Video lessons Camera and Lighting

Another way we use a low camera angle is to make someone look a bit strange.
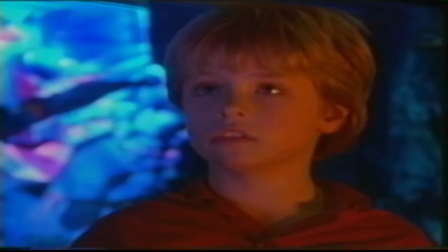Towards the end of episode 13, we're coming up to the big moment where Bruce has to decide what wish to make with the opal.
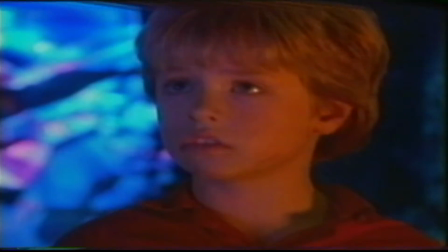And we've got a low angle on him, it's quite close, and we move slowly into his face, but we're always staying low on him.
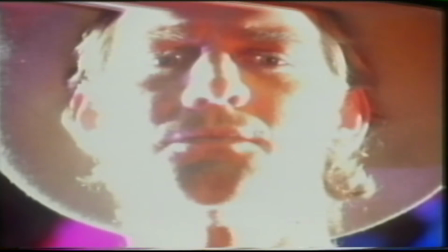And the lighting's very strange, the lighting's coming from a sort of high up. So it's looking very mysterious and magical.
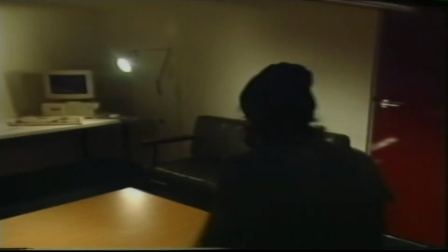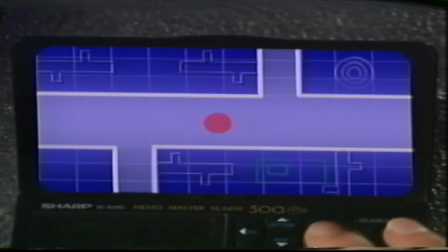Agent Sonia, get the disc and get out of there. I can't find it, Agent Brad.
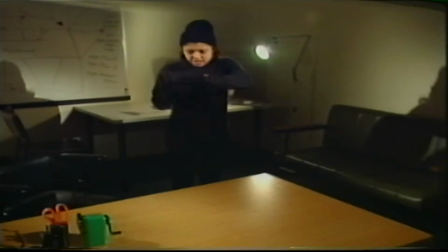It's gotta be there. It has to be.
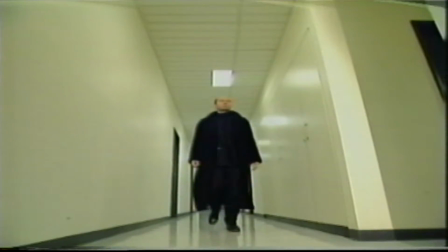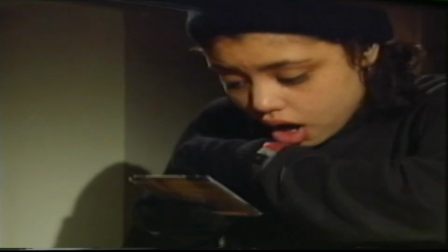I've got it. Now get me out of here.
When filmmakers move the camera during a shot, they can create different effects.
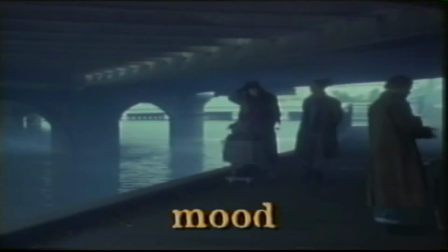Camera movement can be used to create mood, Disappears from my life.
Right, I know what you mean.
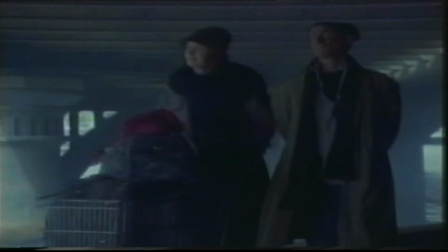Stables.
it can also show a character's point of view.
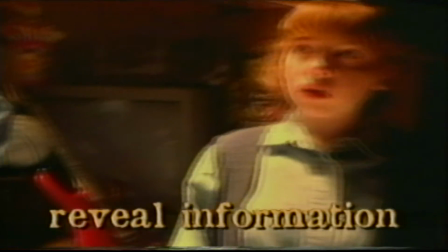It can even reveal new information about the film's environment.
Gecko blasters.
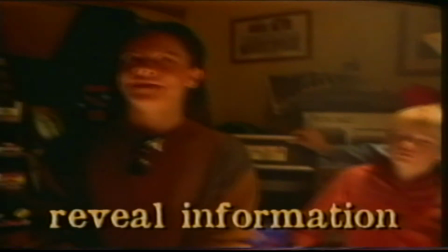Another TV. Add another 3 TVs. Conrad, for thought we'd been through the shoplifting stage.
One of the reasons for using moving shots is to feel that we're part of the scene, so that we're going with the excitement and the flow of the scene. For instance, towards the end of episode 1, Penelope is chasing her mother across the lawn, and we go with the people,
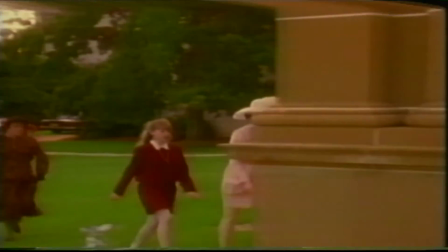and we're travelling with them, so we're feeling part of the scene, and then we meet them,
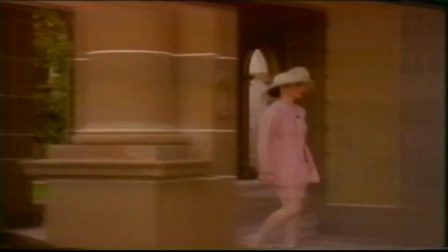we come closer to them, and then suddenly the movement stops, and we introduce the genie. So there, the movement, and then the stopping of the movement creates a dramatic moment. How a shot is lit, whether it's dark, bright, or silhouette, can affect the mood. We use light to create mood. Without light, there's nothing. That's why they say a director of photography paints with light.
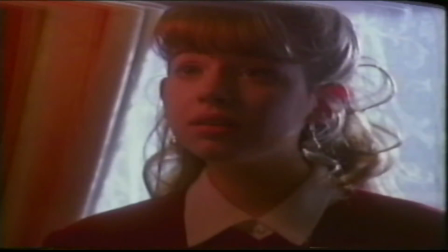In episode 1, Penelope is in her room. It's dark and dingy and rainy, and she wishes for a sunny day.
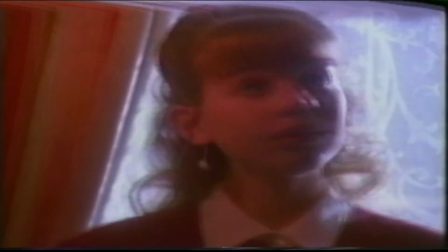The wish comes true, and the sun comes up. Suddenly the whole room is bathed in sunlight.
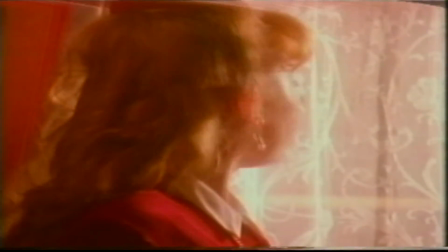We don't see outside, we only see the light change. We see the effect of the light changing.
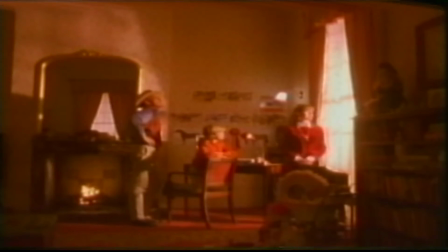And that's all done by lighting. There's another example in episode 13.
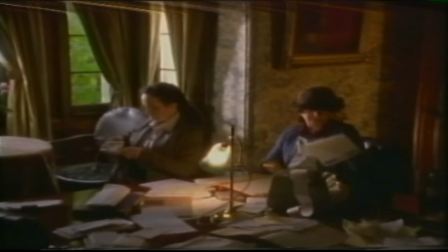Diana and Mossop are sitting at the table going through the bills. It's a sad, sort of sorry scene.
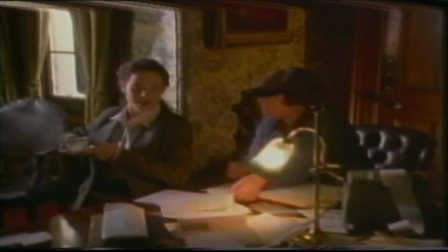The whole lighting is dingy and dark and sort of gloomy. So it's the lighting there that's telling us that it's a worrisome scene.
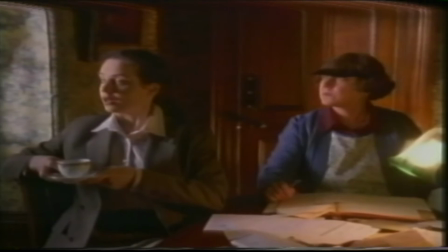Oh dear.
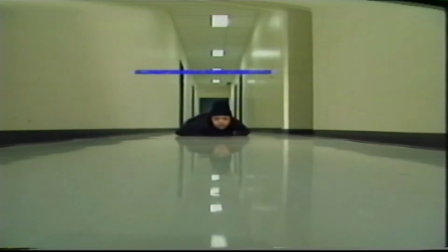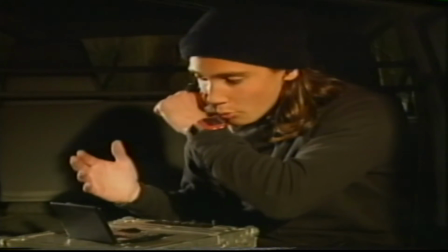Okay, you should be in a dimly lit room. How does multicoloured flashing light sound, Brad?
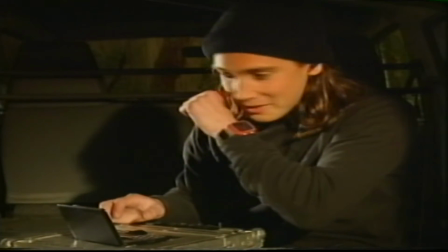Like a party. Oops. Go left. Are you sure this is the way out, Agent Brad?
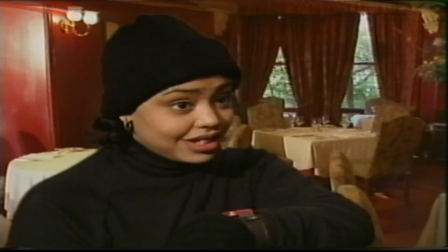Why? What is it? Well, judging by the warm, soft candlelit lighting, I'd say romantic dinner for two.
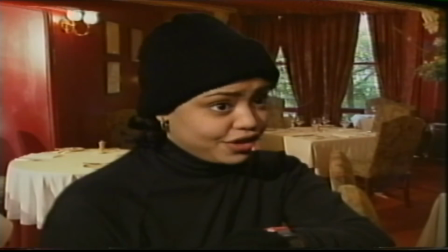Get me out of here.
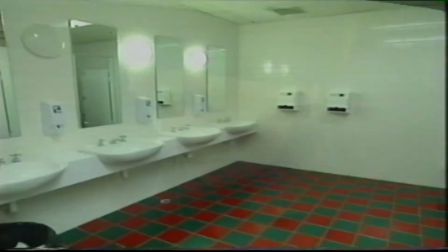Yeah, go in that door. It's bright and kind of clinical.
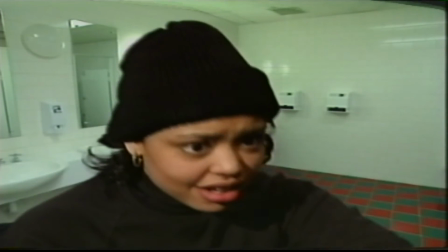Brad! Sorry, couldn't resist.
Everything you see on television or at the movies is made up of lots of different shots. Each shot is designed to tell a part of the story.